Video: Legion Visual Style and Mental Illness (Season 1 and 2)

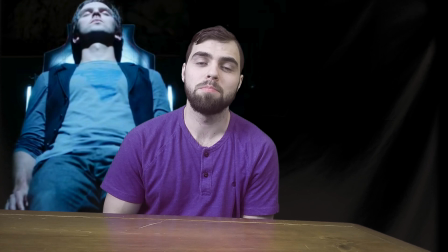3:58 And oftentimes you feel like you get these little flashes of clarity, but they're so quick you can't really grab hold of them, you can't really consciously understand them, but at some subconscious level you feel like you're understanding it. And I love these little flash images,
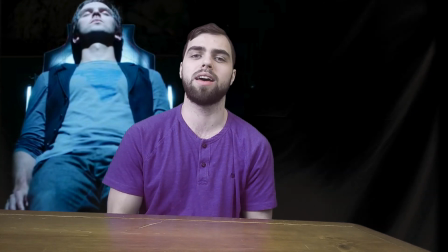4:12 super rapid fire images we get. It can kind of convey that.
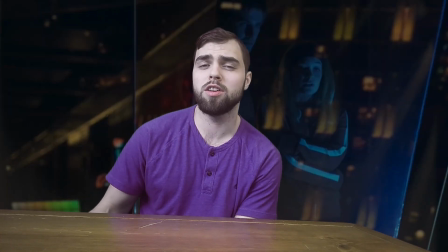4:15 I love all the different shots we get of people, and we see them either in mirrors or either through windows.
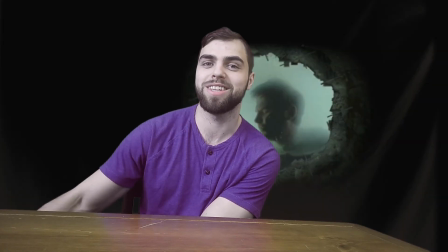4:23 Either we see them through water and we get some pool shots, and we see how the water distorts their body,
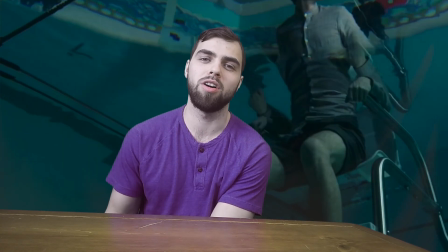4:29 and we get this idea that we never really see people objectively at their fundamental essence.
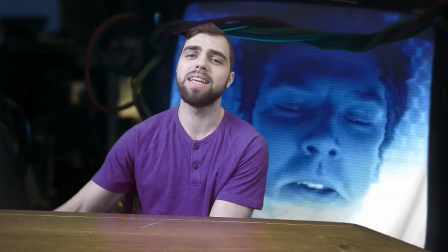4:34 Anytime we see anything, it's always mediated through these intermediaries.
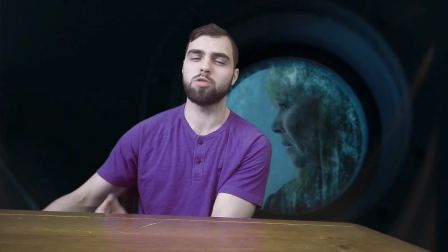4:39 There's always these layers between us, and these layers,
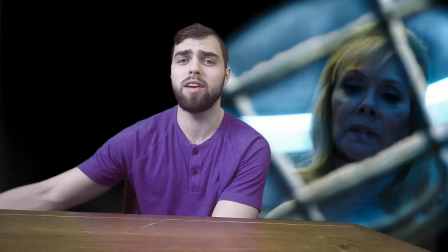4:41 they inevitably distort and affect and color what we see on the other end. And then I love when they want to symbolize someone being a devil on the shoulder,
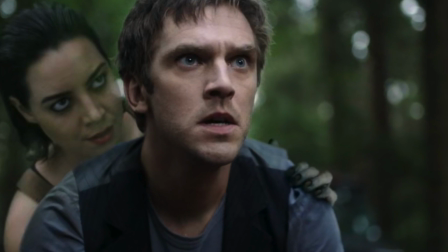4:50 being a figment of someone's imagination, how they're just draped over them, and just the way they did the blocking and the way they put the people beside each other,
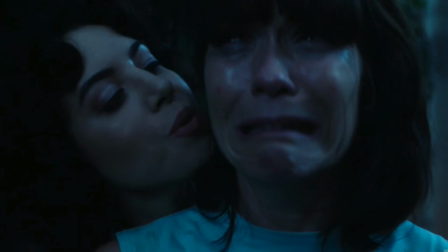4:58 it just really drives home this idea that they're not two different humans having an interaction. No, it's some kind of evil, devilish spirit, whispering in your ear, some kind of nagging voice of self-doubt. So I think they're really able to convey that effectively. So I'll end the video there. There's more I want to say, but I'm trying to get the length down, so I'll stop there. It's a good show. I can definitely recommend it. People say it's indulgent, pretentious. It definitely is. I'm not as crazy about the show as other people are. I'll argue with someone and say that it's not the best superhero TV show. Daredevil season 1, far better than Legion season 1 at least, but season 2 starting out, so we'll see.